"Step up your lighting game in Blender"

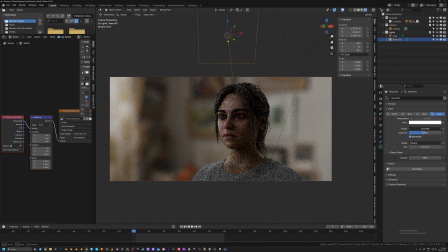12:22 And if we bring that strength up, I'm going to go ahead and turn off that overhead light. You can see that is, I'm going to bring the spread down as well. And as you can see here, what it's doing is it's pretty much only affecting.
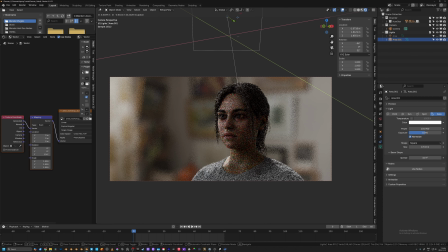12:42 I'm going to bring the light a little bit closer, and you can kind of see what it's doing when I bring it closer. It's just kind of providing like a halo almost around the hair. It's spilling down onto the shoulders a lot, so we can fix that by rotating the light up a little bit. I probably do want to increase the spread as well, but you can kind of see what that light is doing,
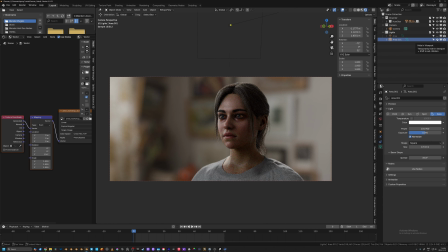13:02 where it's kind of adding a rim light all the way around the character. This is traditionally what's known as a hair light. And this is a really good way to separate your character out as well. This is a very, very beloved technique, especially in interviews. Like you'll see this in documentaries all the time. And once you notice, you'll never be able to unsee it.
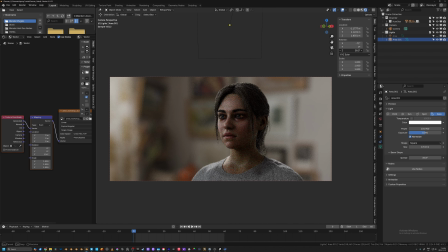13:19 I'm going to swing this around a little bit so it's kind of facing us a little bit more. And this is also where you could add a pop of color. So if I change the color here, you can see it doesn't affect the face because there's no light falling on the face. It's affecting everything else. So it's kind of causing that nice separation here.
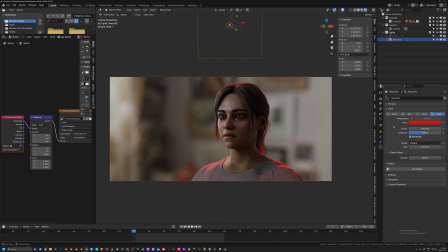13:39 But because it's not affecting the main features, we can change the color to whatever we want. So if this was you could motivate this in your scene by having maybe like an exit sign behind them, or you have it a little bit bluer, and maybe that's like a sunroof or like the color of the moon.
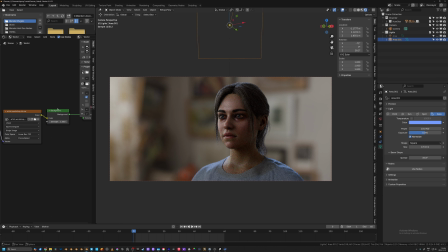13:56 If this was a shot at night, I'm going to bring the background strength all the way down so you can kind of see what this is doing.
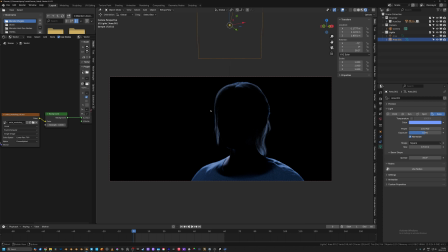14:03 It's just kind of adding that nice kind of rim.
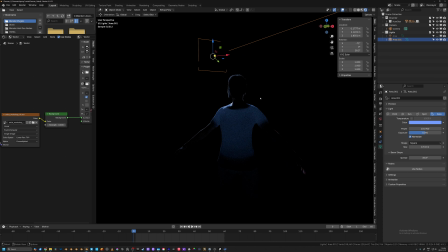14:08 So this actually shows another thing that to keep in mind when you're working in Blender and 3D that you don't have to think about in the real world, and that's the way that your modifiers affect lights. So this character here, for simplicity's sake, has masks affecting where geometry is actually
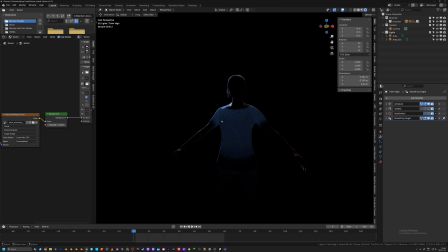14:30 being rendered. So, and because of that, and because there's a fabric texture on this character, the cloth of her shirt has some subsurface scattering and transmission values. So that shirt, if I turn on solidify, you can see that kind of fixes that problem.
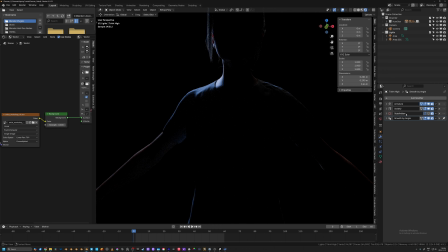14:47 Still provides a little bit of light bleeding here on the shoulder, which is good. That's what you want.
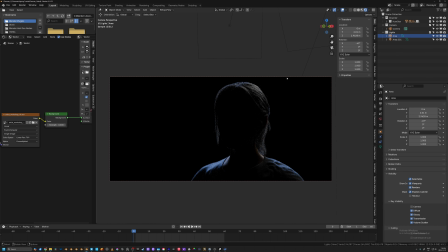14:51 So you can see the overhead light that we added earlier is providing a little bit of fill on the side of the camera we're on. But again, not lighting the face. I'm going to add another light here, and this is going to be an area light again.
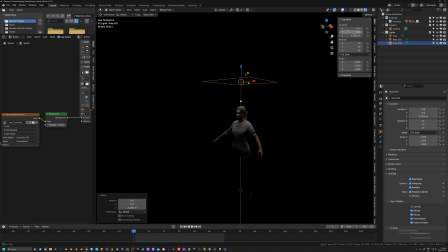15:05 I like area lights because you can affect the spread really easily, and it's really easy to play around with. I'm going to rotate again on the x-axis, and I'm going to bring this light kind of at a 45-degree angle from where she is in relation to where our camera is, and I'm going to bring the rotation
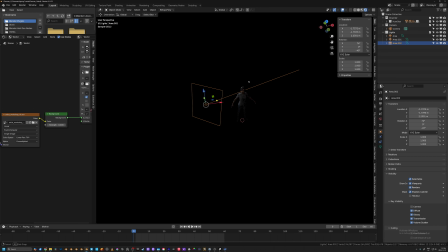15:24 back towards her.
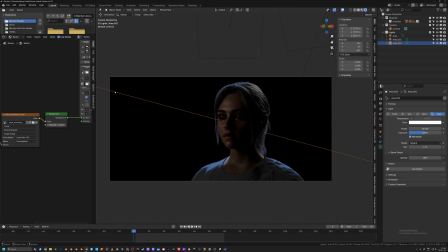15:26 And we're going to use this light to kind of simulate where that open window light was in the HDRI. If I bring the spread down, you can kind of start to see this triangle appear on her face. That's very indicative of Rembrandt lighting.
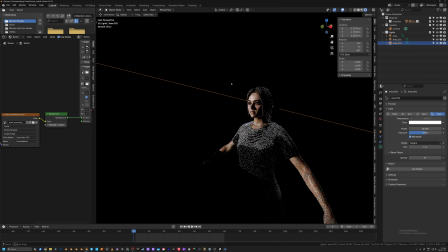15:42 If I bring this light over more on the y-axis, but if I just slide it this way,
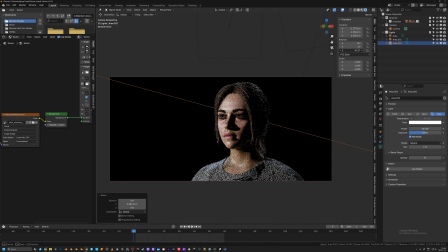15:51 and I start to move that rotation again, you can see that triangle becomes very apparent. I'm going to move if I move the light up a bit and bring it down, you can start to see that shape and that dimensionality is really being exaggerated.
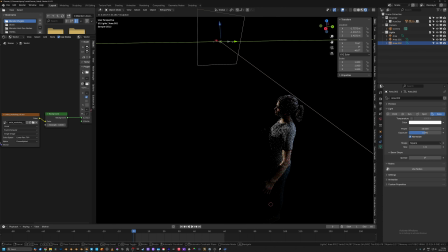16:08 So I'm going to go ahead and actually bring this light a little bit further this way
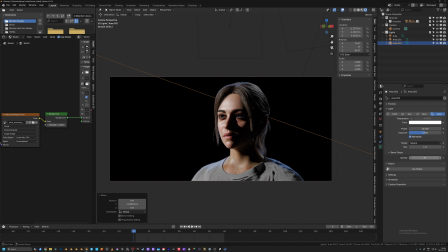16:15 and swing it back around. I think right there is pretty good. And we're going to bring the spread back in to that light to kind of soften that source. And maybe I'll stick around 64-ish.